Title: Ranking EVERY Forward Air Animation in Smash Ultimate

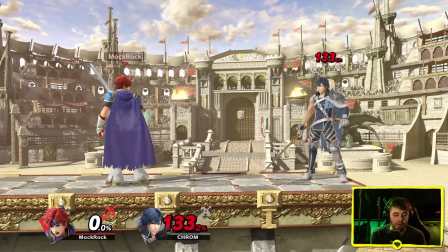[37:10]
Part of that is, just to be fair, the way the mechanic inherently works. You're not feeling like you're rewarded for skill as much.
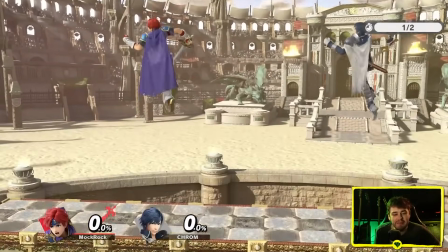[37:15]
Chrom, same juxtaposition, which is to say, fine, but a little bit of a step down, just a bit less interesting again.
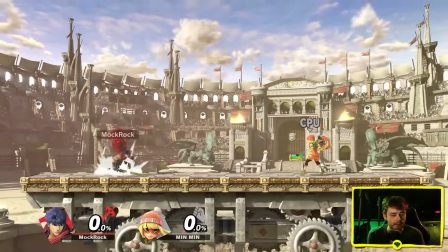[37:21]
Ike is where we start to get into proper power territory, and I really like the feel of this one. And I love the pose that Ike strikes at the end.
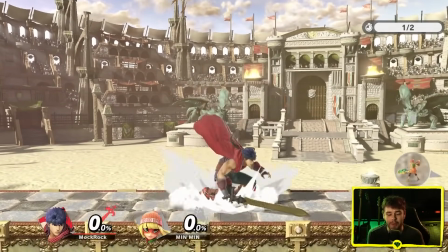[37:27]
He's putting so much force into the blade with both hands that he needs to lean his body forward a little bit to counterbalance it so he doesn't just go spinning out of control.
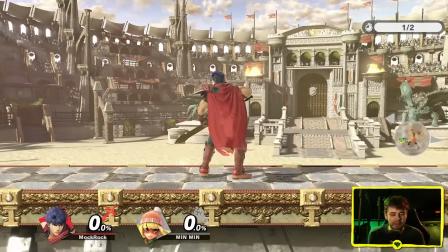[37:34]
And he's also not spinning out of control because Ike is an accomplished warrior. Definitely comes through a little bit better when he's facing to the right, but it still works fine here.
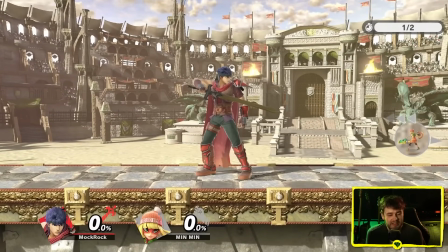[37:40]
Landing animation. Again, sensible and snaps into place pretty quickly. They really did the Fire Emblem characters justice here. I guess if you got a sword in your hand, it's harder to have them crash into the ground, so that means that they have less distance to move, so it looks more natural overall.
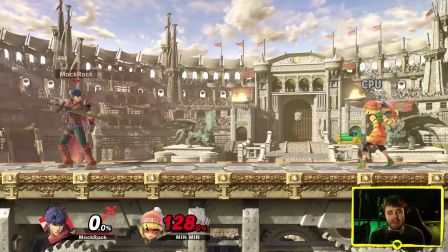[37:54]
Connecting it. It feels okay, but this is the obligatory part of the video where I complain about how much better it felt to connect in Brawl. This modern, more like swishy, squishy, admittedly faithful Fire Emblem sound design that got imported in that's been around for the last couple games it doesn't
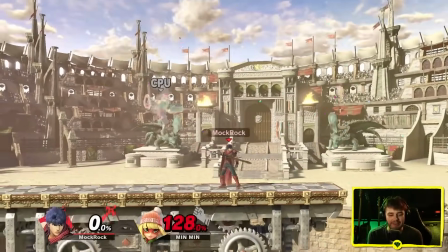[38:12]
sound bad but it doesn't sound like i'm running my opponent over with a semi anymore other than that i really like this one though the way he starts
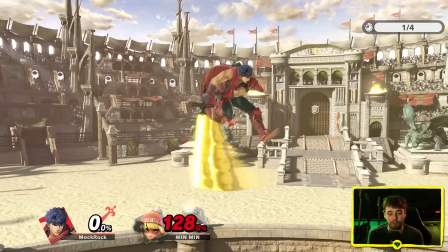[38:18]
out with both hands on his sword at the top of the arc but then by the end he's almost like thrown it into position there that's a cool little detail ice climbers
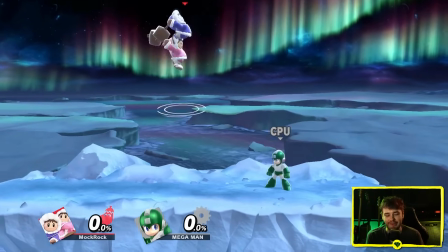[38:25]
i really like the arc that the hammers trace it's like almost a good three quarters of a circle really great sense
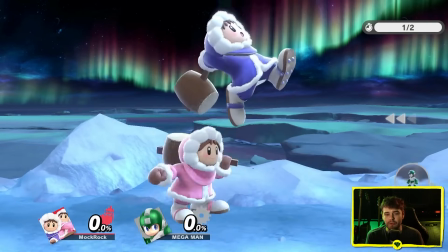[38:31]
of anticipation and very smooth cooldown in fact the actual dedicated recovery portion of the animation is tiny.
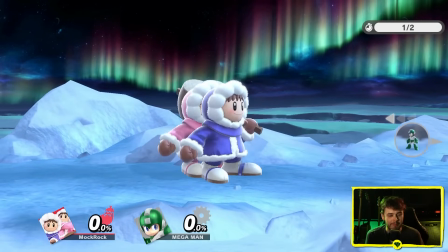[38:37]
It basically just takes them into their falling animation, which is why it looks so smooth.
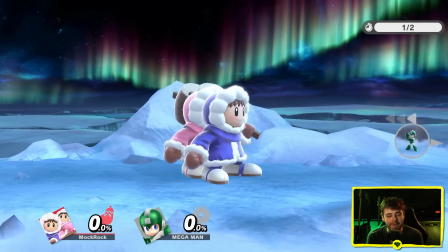[38:40]
Because of how much they tumble, the landing animation is one of those ones that should theoretically get tripped up a fair amount depending on exactly when they hit the ground in the animation, but you know,
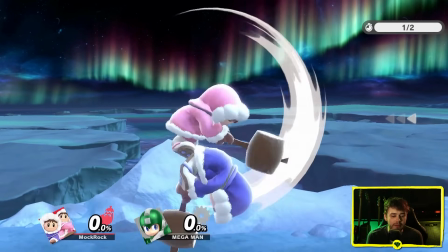[38:49]
in practice, it actually looks pretty good no matter what. Even if they land when they're completely on their back, it's not really that hard to picture that they just carried momentum forward a couple frames,
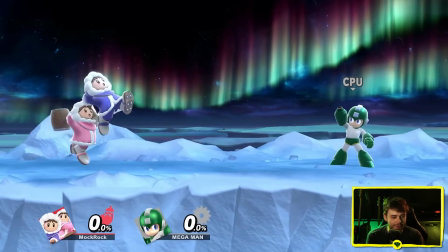[38:57]
and at proper gameplay scale and speed, I basically just don't find myself questioning this one at all.
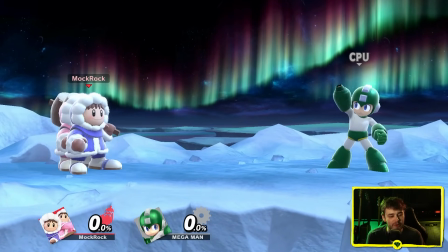[39:01]
It does help if there's both ice climbers with one of them breaking the silhouette it up a little bit here's the one it's a little bit more noticeable yeah it
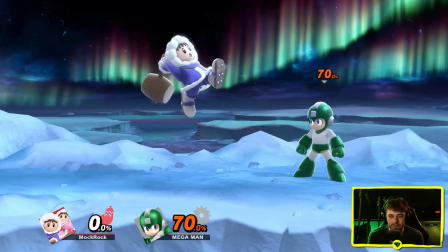[39:07]
looks great and the sense of impact with sopo is good but of course it's the ice climbers you're supposed to hit with both
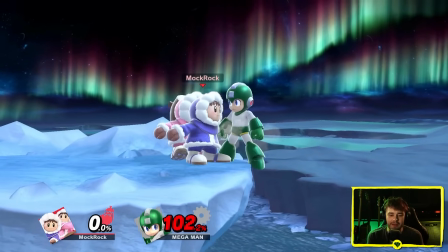[39:13]
of them yeah so first i did both climbers hitting and then just the second climber i actually don't like the
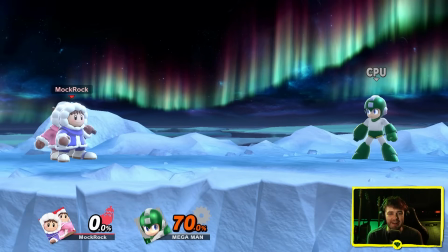[39:21]
sound effect on the follow-up hit anywhere near as much it really doesn't create that much of a satisfying one two it's almost like a bit of a letdown i guess technically they're punishing you with an inferior sound effect you know what i mean they're letting you know that you're being punished for connecting the sour spot of the move, but it's still both hits connecting, right?
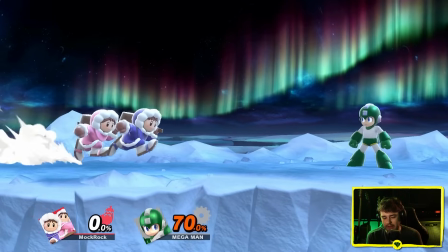[39:38]
I feel like that should be a good thing. And then if you actually do land the spike...
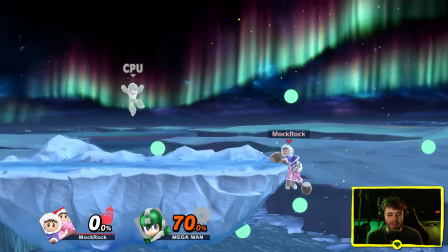[39:41]
Okay, so you still get the spike sound effect, but even then it's a bit of an abbreviated one.
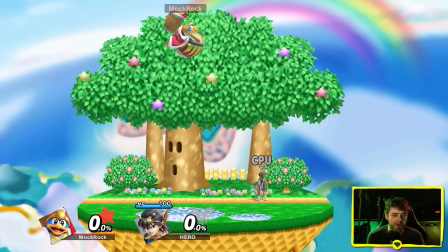[39:48]
Dedede, pretty similar concept overall. I don't like the arc that he travels nearly as much and the recovery isn't quite as smooth, and considering how much bigger he is and how much bigger the hammer is,
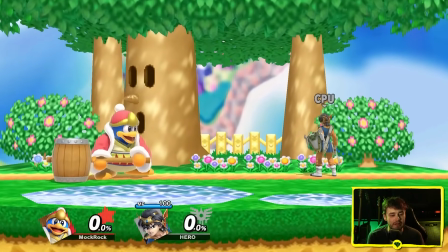[39:56]
I'm not even necessarily convinced that it looks like it's hitting a lot harder than the ice climbers. It's certainly not a weak looking move, and it's got some personality behind it.
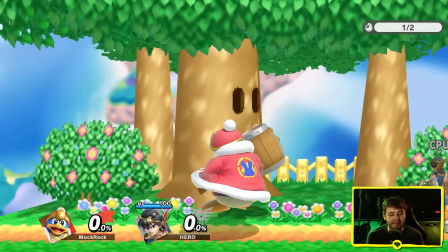[40:04]
I like the fairly vicious looking swing into the kind of silly tumble. Pretty on par for King Dedede's characterization.
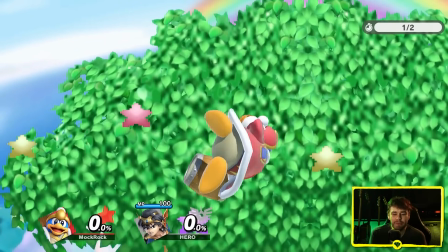[40:09]
But considering how great a lot of King Dedede's animations are, this one feels a little bit kind of run of the mill for me.
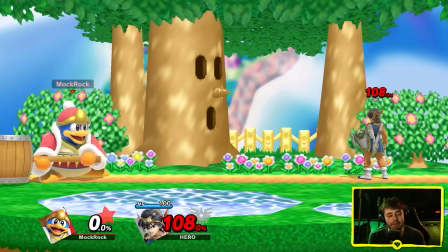[40:14]
What does save it to some degree though, and this is a big point in favor of a lot of Dedede's moves, is the sound design.
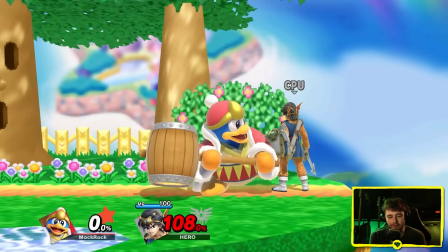[40:20]
I do think there are other moves that are enhanced more by it and feel more appropriate in actually connecting it.
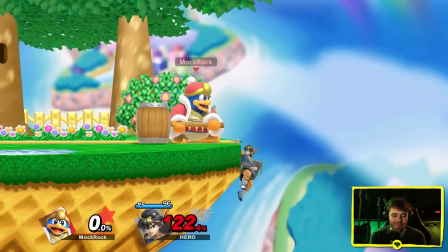[40:27]
It's a weirdly weak forward air, so I guess the slightly wimpy impact sound is kind of appropriate.
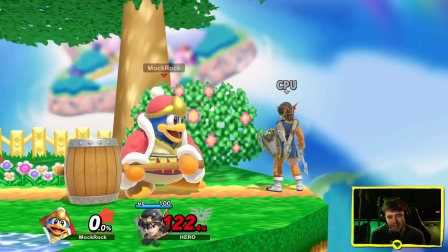[40:32]
I think that's a weird gameplay design decision first off but it does mean that this giant hammer swing feels kind of lackluster.
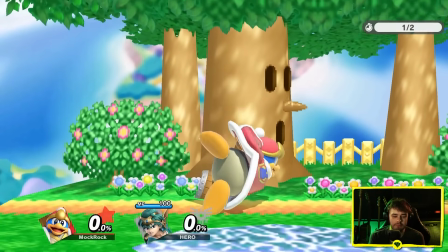[40:41]
There's a pretty nice sound effect on the landing as well and it feels good but he's got a little bit of that problem
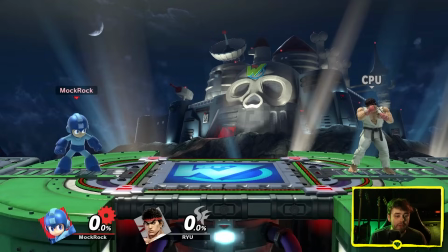[40:47]
where he bounces kind of weird and abruptly and then back to at least kind of swords with Mega Man.
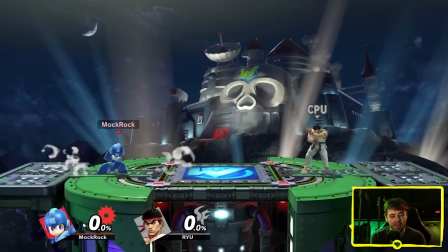[40:53]
This one almost needs to be evaluated on different standards than the rest of them.
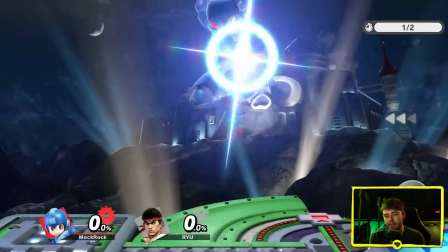[40:58]
It's very stiff because it's taking inspiration from his NES sprites more than anything else.
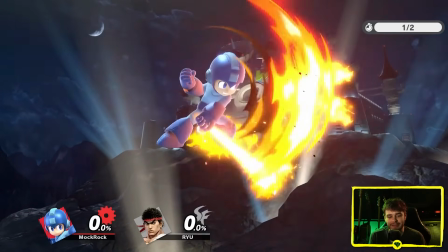[41:03]
I have to bring this up in a lot of episodes. Personally, it's not a direction that I'm a massive fan of.
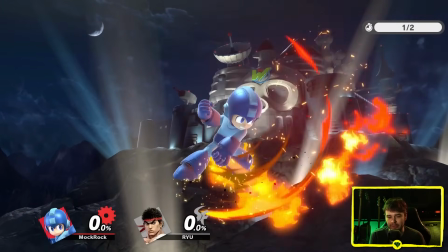[41:08]
I think the juxtaposition of the 3D model and the 2D pixel-esque movements feels a bit weird more often than not.
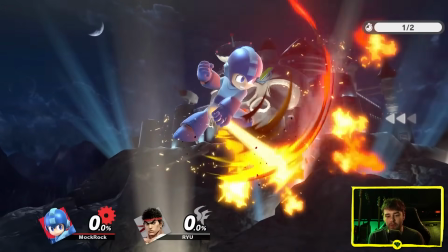[41:16]
I think forward air comes out of it okay though.
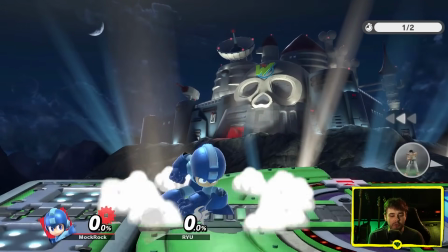[41:17]
The way he moves his arm is really weird and cramped, but it somehow fits.
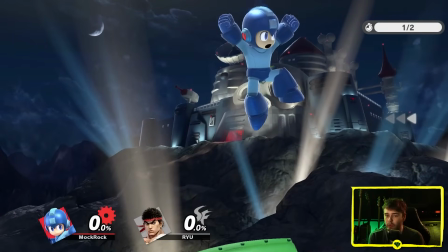[41:22]
And the final pose he ends up in does look pretty good, and the sword traces a really nice arc.
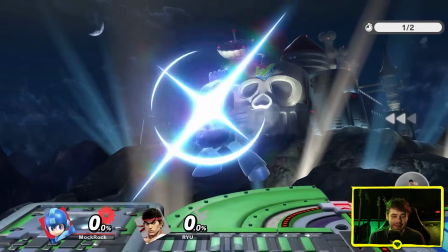[41:27]
The way the flames let it stick around for a bit longer looks really cool planning animation has that sword fighter benefit again it actually looks fantastic it
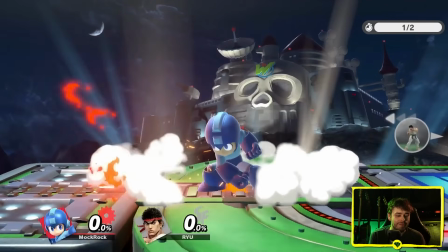[41:34]
looks better on mega man than a lot of characters he moves in segments almost like the way he moves his legs around there in kind of
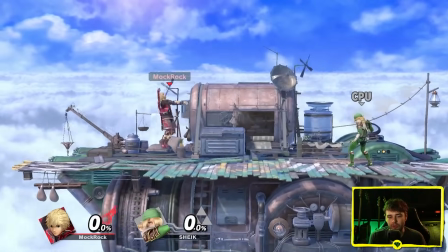[41:41]
a shuffle which fits the character shulk so this one definitely seems to take some inspiration from ike the way that
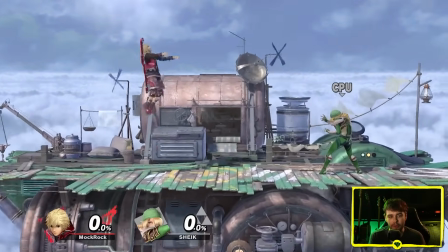[41:48]
he starts out with two hands and ends up in that one-handed throw the final pose he ends up in with the counterbalancing looks kind of similar but not nearly as dramatic it's
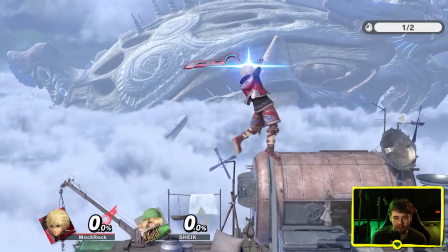[41:55]
got a very fluid whip action from taking it off his back all the way to the final hit. One very smooth, fluid kind of arc.
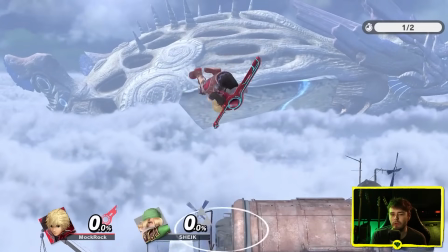[42:02]
The arc goes very far behind him which feels good, kind of on par with the ice climbers, but the actual visible trail is not really that impressive.
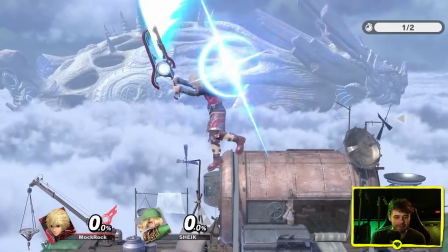[42:11]
To me, it doesn't leave nearly the same impression as something like Ike's sword and this especially applies if you do it against a blue background.
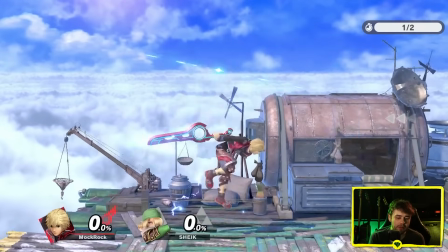[42:18]
It kind of fades into it a bit. Landing animation... yeah, it's a sword fighter landing.
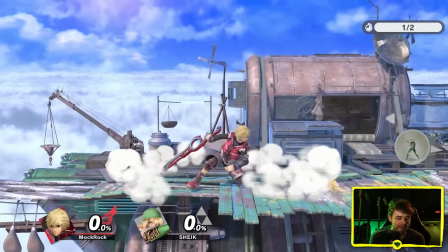[42:23]
It's not nearly as smooth as some of them, the way he sort of rapidly springs off that knee feels slightly too quick, but it's not bad.
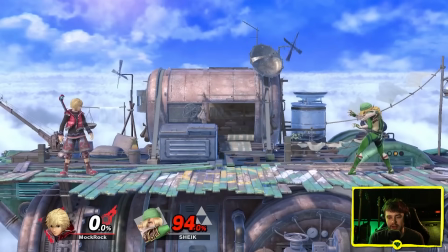[42:31]
And then Shulk gets custom sound design, and I've always liked this. And on hit. Clear lightsaber inspiration with a bit of heft behind it.
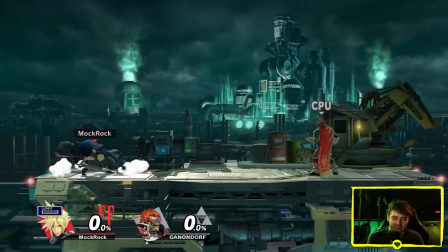[42:39]
Cloud, this is another double-handed overhead slash, which actually feels more distinct from Ike's than Shulk's does.
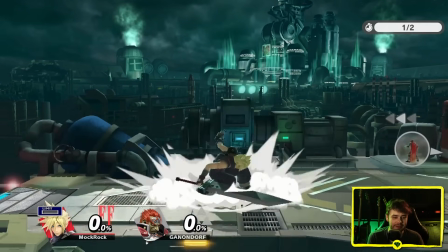[42:45]
He ends up in a much more controlled pose, and the sword travels much less distance, but it's striking, and I really like the wind-up on this one.
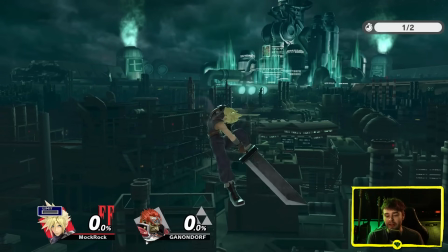[42:52]
It's very well-defined. He basically goes from clear pose to clear pose with very little time in between, and both of them feel appropriate.
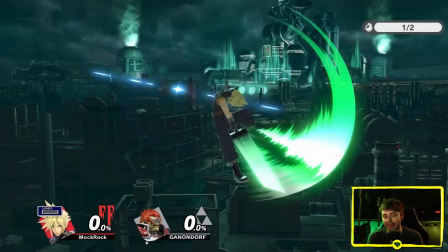[42:58]
It doesn't seem like he gets nearly the same degree of power out of it that Ike does, for example, because he doesn't move the sword as far, but it still feels like a very strong attack,
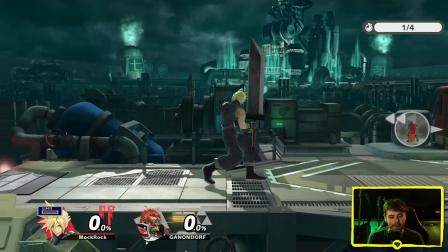[43:06]
and the fact that he keeps both hands on the sword throughout the entire thing actually justifies the disparity there,
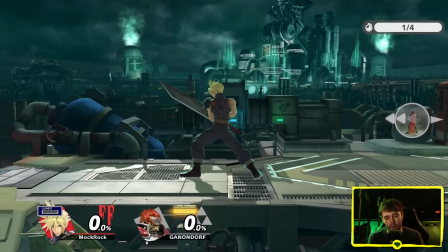[43:11]
because he obviously will have more control over his sword and it won't whip out as far if he's got both hands on it.
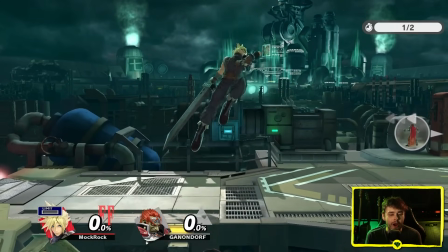[43:16]
As for the landing animation... He hits the ground a fair amount harder than some of the sword characters, but he still gets up pretty well.
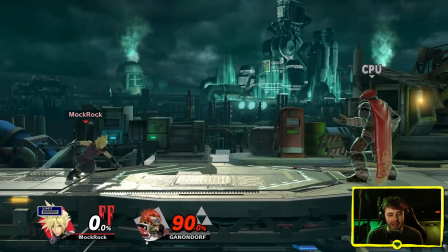[43:24]
This one I actually like. The way a lot of Cloud's moves sound kind of brings them down for me. You know, a bit too squishy.
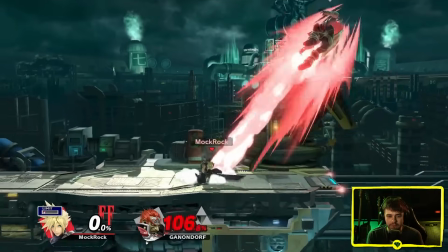[43:31]
This one feels chunky, but still has some of that retro appeal.
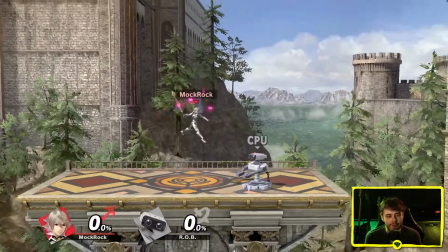[43:37]
Korin. First impressions for this one are that it feels kind of stiff and thin.
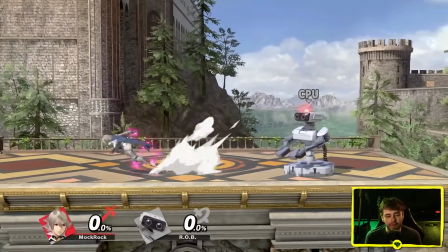[43:43]
The stiffness is somewhat appropriate for Korin, the way that this character moves around.
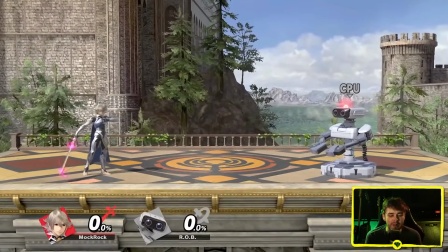[43:50]
Like, it works okay out of jumps and stuff like that but it doesn't feel incredible compared to some of these arcs and the thinness the particle effect just doesn't
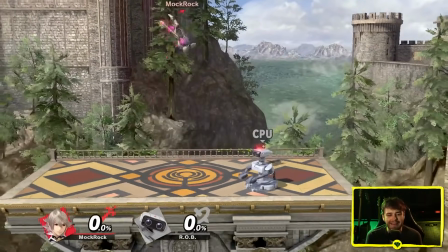[43:58]
seem like there's nearly enough smear or like an opaque enough smear it doesn't leave a great presence in the air slow motion i think
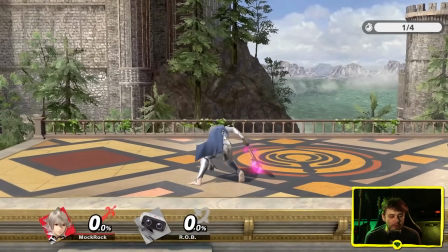[44:05]
what's going on is yeah corin holds the sword at kind of a weird angle i'm actually gonna look at that in frame by frame what is this what is this
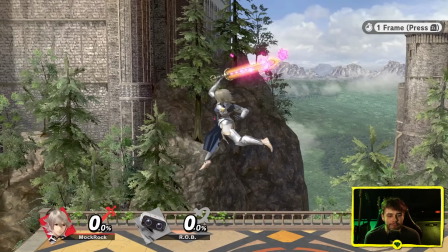[44:13]
doing as a chamber animation that's odd and then as he comes forward it settles into a more natural position there okay but then
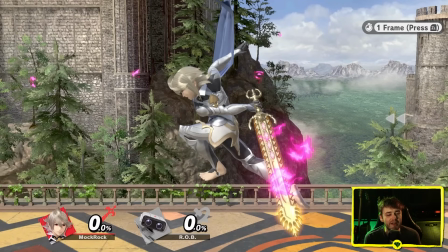[44:22]
it ends slightly funny as well kind of looks like he's breaking his shoulder there too and you're allowed to do body breaking and animation
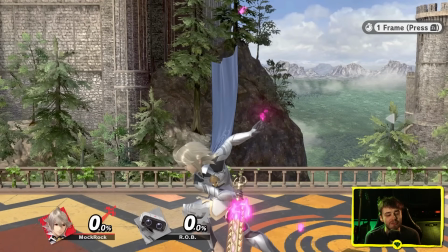[44:29]
that's not the end of the world you don't really notice this all that much although as i say that that seems to kind of be his ending pose yeah
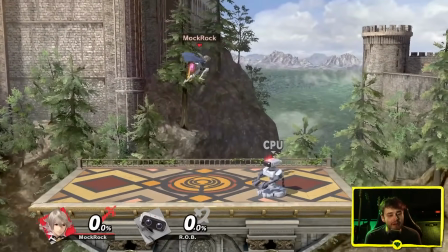[44:36]
it's not too noticeable a proper gameplay scale and you don't really notice it at all on this side so fair enough but on this side which you
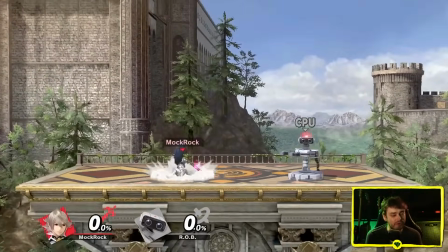[44:44]
are theoretically going to be seeing half the time it is a little bit noticeable his shoulder looks weird the landing animation i'm gonna look at this
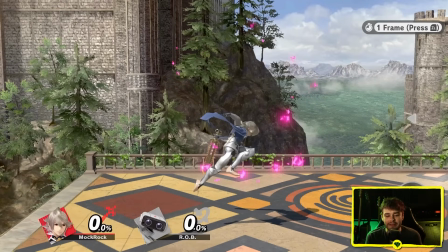[44:52]
one in frame by frame as well so what exactly is happening uh
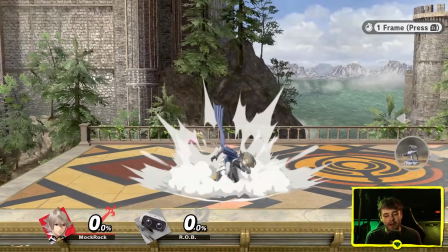[44:57]
okay so porin tucks his face into his elbow there but only for a couple of frames that i think is why it
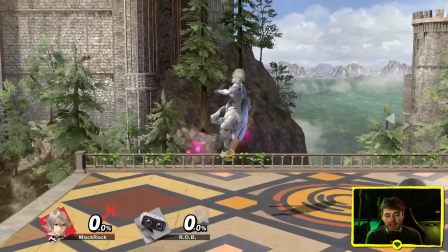[45:05]
looks a little bit weird to me because he kind of just bobs down and then gets right back
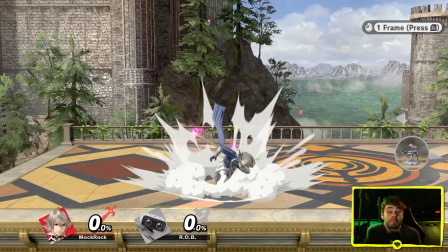[45:10]
up yeah this pose that he striking here i think would work perfectly fine as the ending pose for a special move or a smash attack or something like that but when it's only held
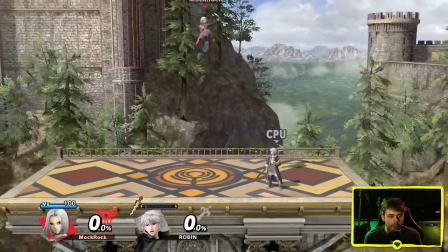[45:18]
for a couple of frames it feels a little bit strange hero basically a one-handed take on cloud very